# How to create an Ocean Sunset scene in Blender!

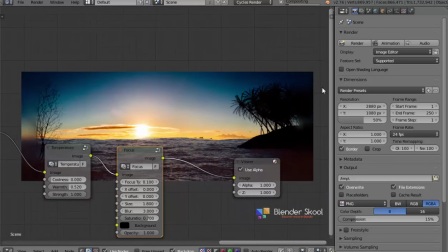I'm just gonna zoom out by pressing V. Yeah, you can see the focus and some blurring around over here. It's looking good enough. And let's just decrease the opacity to be 0.6, 0.63.
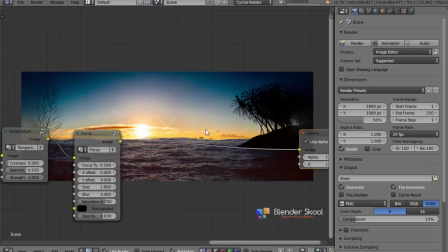Should be fine. Okay. Not much, you know, some subtle focus over there.
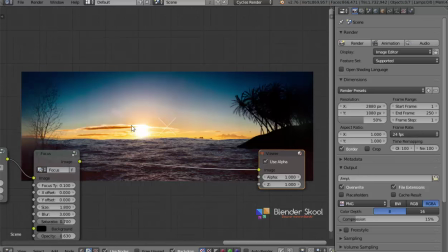That's okay. Now let's add in a vignette node finally to complete it. So press Shift A, grip, vignette. Let's place it here. And for the size, I guess it's fine. Opacity. You can play with the opacity value.
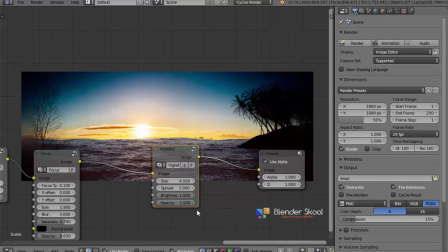Okay, it's looking pretty cool. Yeah, as you can see, it has darkened the edges a bit. I guess the opacity is too much, so let's use 0.6. Let's use 0.65.
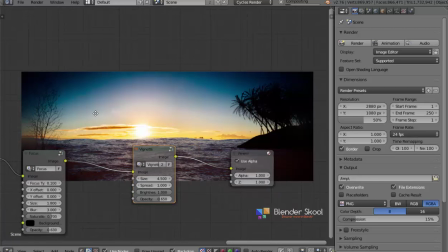Should be good enough for us. And that should be pretty much it with the compositing.
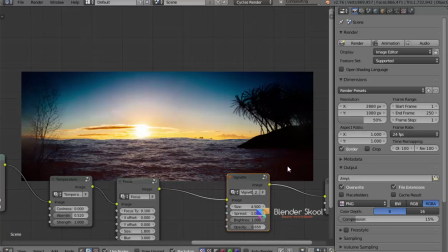Let's just see how it looks now. Yeah, it's nice. You know, the darken edges, so you only focus on this ocean and that island a bit.
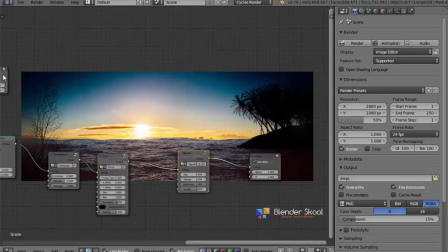That's looking good now. And that's pretty much it with the compositor. Let's now bring back our composite node over here. Let's connect this veneer to be the final composite input. So there you go, that's the post-processing of this render.
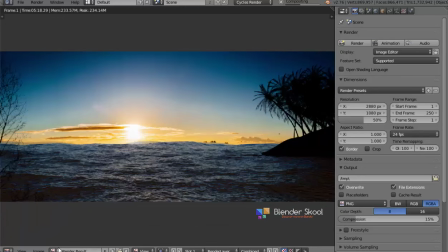And this was the render result, as you can see, you got. And after going to the compositor, as you can see, we have converted this to be this now.
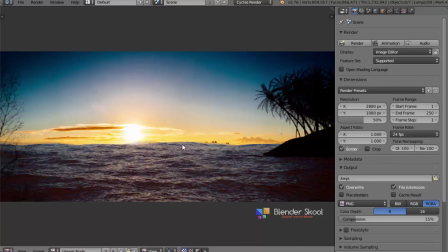That's looking good now, and because of the temperature node, as you can see, we have much more nice environment, like a sunset environment.
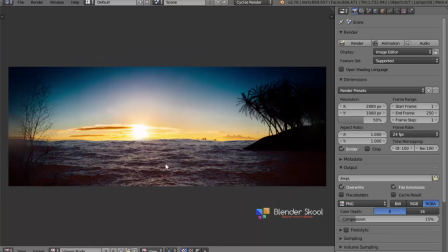That's looking good now. So I hope you all enjoyed watching this tutorial. It was good fun making this tutorial, and I hope you all found this video useful.
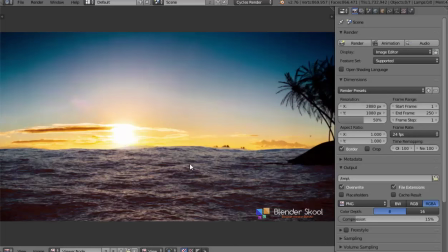And yeah, it's pretty similar to my final result, as you can see. I guess the waves are a bit too small in this one.
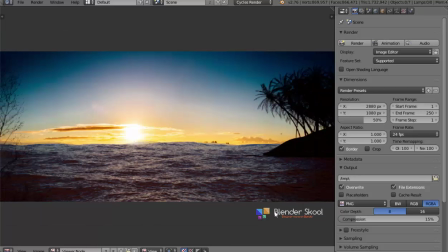You can, you know, change that with the scale value of the modifier. And that's pretty much it with the tutorial. If you all found it useful, and thanks for watching, and do subscribe and leave a comment.